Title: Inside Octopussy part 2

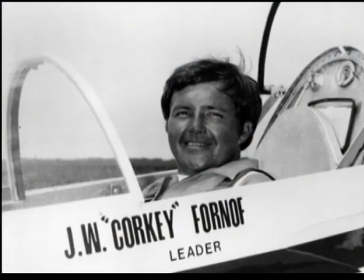[0:00]
And it was a great idea, and Corky Thornoff, who was the pilot, he came over to London and we had a chat about it.
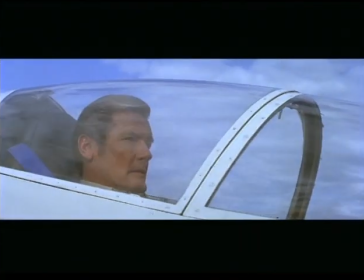[0:05]
It was a real plane, yes, it was absolutely amazing. But getting the plane through the hangar requires some special effects magic. It was built up with lots of models and stunts and foreground miniatures. You can actually put an object in the foreground and make it merge with a building in the background so it appears to be part of that building. We used a third scale door and a third scale model plane. When the plane actually enters the garage,
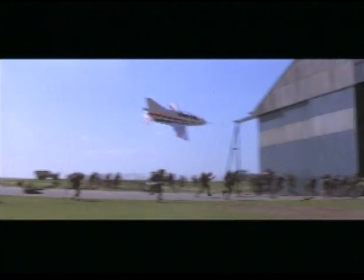[0:31]
the door that's nearest to the camera is in fact a miniature and was placed about 4 or 5 feet from the camera to hide the existing door. We had the hangar way over in the distance, the real hangar. Between the foreground miniature and the building, there's probably 50, 60 yards. We had a model on a line that we took through. And it worked so well, we did the same thing when it exited from the hangar.
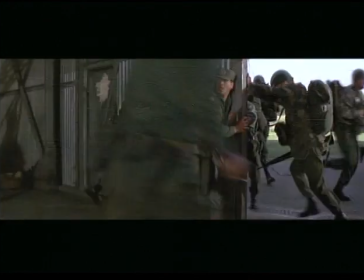[0:57]
To film the jet inside the hangar requires another clever solution. We put the actual BD jet on a car, just on a pole. John, a very clever engineer, and he got a XJ6 Jaguar, and he stripped the top off the Jaguar. One of my assistants in the back was working a hydraulic system to bank the plane from side to side. We were able to actually put Roger Moore inside this thing and fly it through the hangar. I always prayed that everybody else knew what they were doing, and they weren't like me. I had no idea what I was doing. I was just sitting there. I would drive the car into the hangar at about 75 miles an hour.
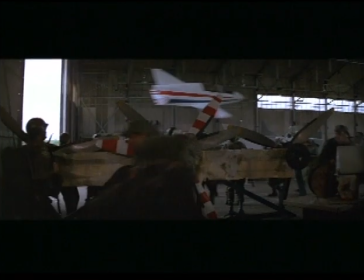[1:40]
The reason you don't see the pole arm and the Jaguar is because I put lots of figures in the foreground running back left and right to left. We used the wing to hide the pole arm for the car,
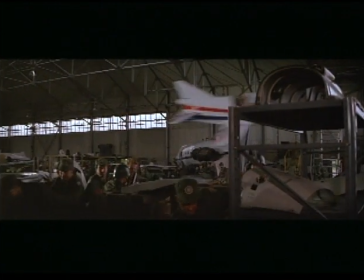[1:52]
and as long as the camera was positioned cleverly with people and things in foreground, you'd never see the car. They had trouble with the braking system. And it took a few seconds to realise that the throttle on the car had jammed
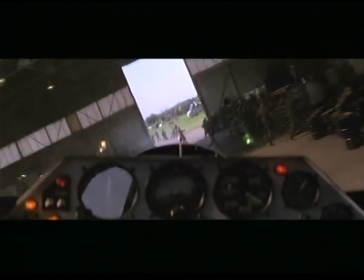[2:06]
wide open, and were doing very graceful 360 pirouettes across the grass, straight towards one of Her Majesty's Air Force's planes.
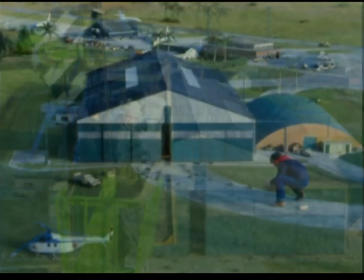[2:17]
John Richardson avoids an accident, but still must destroy the hangar in miniature. It's probably only 12th scale, which is quite small.
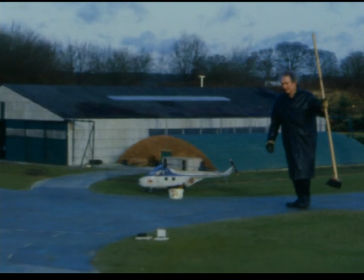[2:24]
All of the corrugated metal sheets were made of plastic, but they were all stuck on individually, so they would come off individually. But each one was only, 4 inches long.
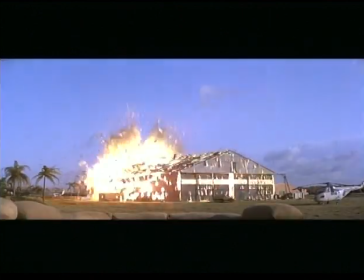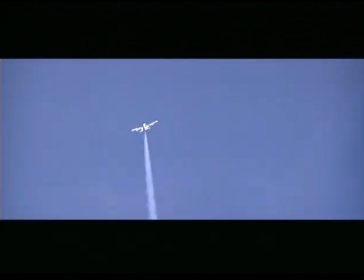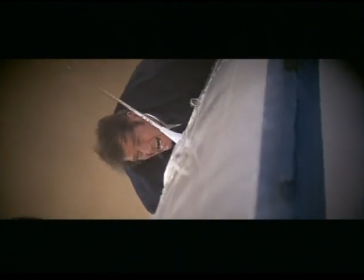[2:47]
Meanwhile, another unit films aerial action for Octopussy's climax.
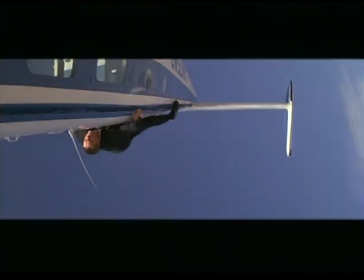[2:52]
That was an incredible sequence. We shot most of it in the United States. They wanted us to do a fight on top of an airplane, and we weren't sure this was even possible. We built handles to hold on to, and we had hidden parachutes. I came up with an idea that if we put a handle into the paint scheme,
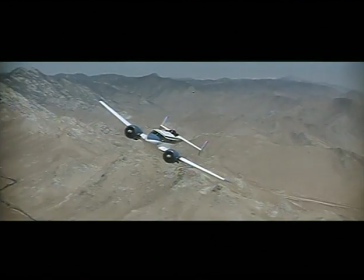[3:08]
you wouldn't see the handle and it looked like the actors are just holding on to the side of the airplane. We had a door on the Twin Beach that could be removed in flight.
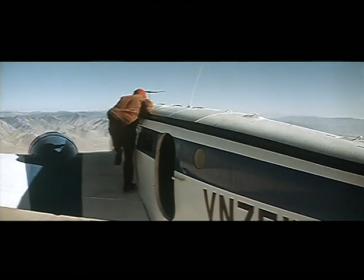[3:18]
And so we would always take off in a normal manner, pull the door inside, climb up on the aircraft,
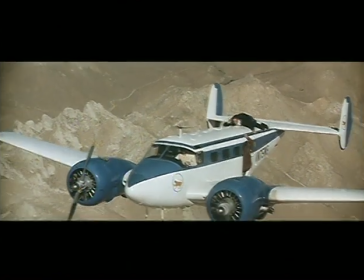[3:23]
do our stunts, and then crawl back into the aircraft, shut the door, and land.
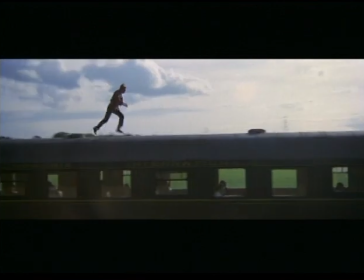[3:32]
Back in England, the 1st and 2nd units combined forces to shoot scenes of Bond on Octopussy's train. Up in the Nene Valley, there's a train museum that has, several miles of trains and tunnels. You get rolling stock that's from different countries. It was a very, very difficult sequence to shoot.
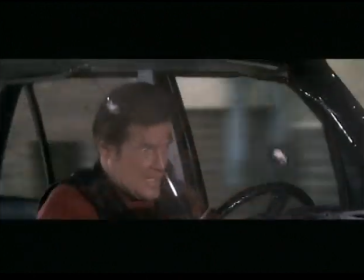[3:50]
Moore also has to do a bit of stunt driving. We first of all constructed some special wheels so that it could actually drive along the track.
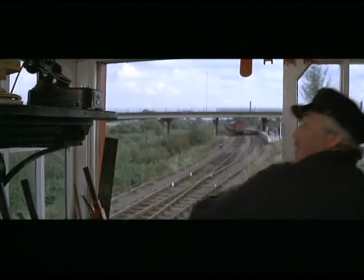[4:02]
I remember the first day taking Roger for a test drive down the track in it, and Roger handled it pretty well.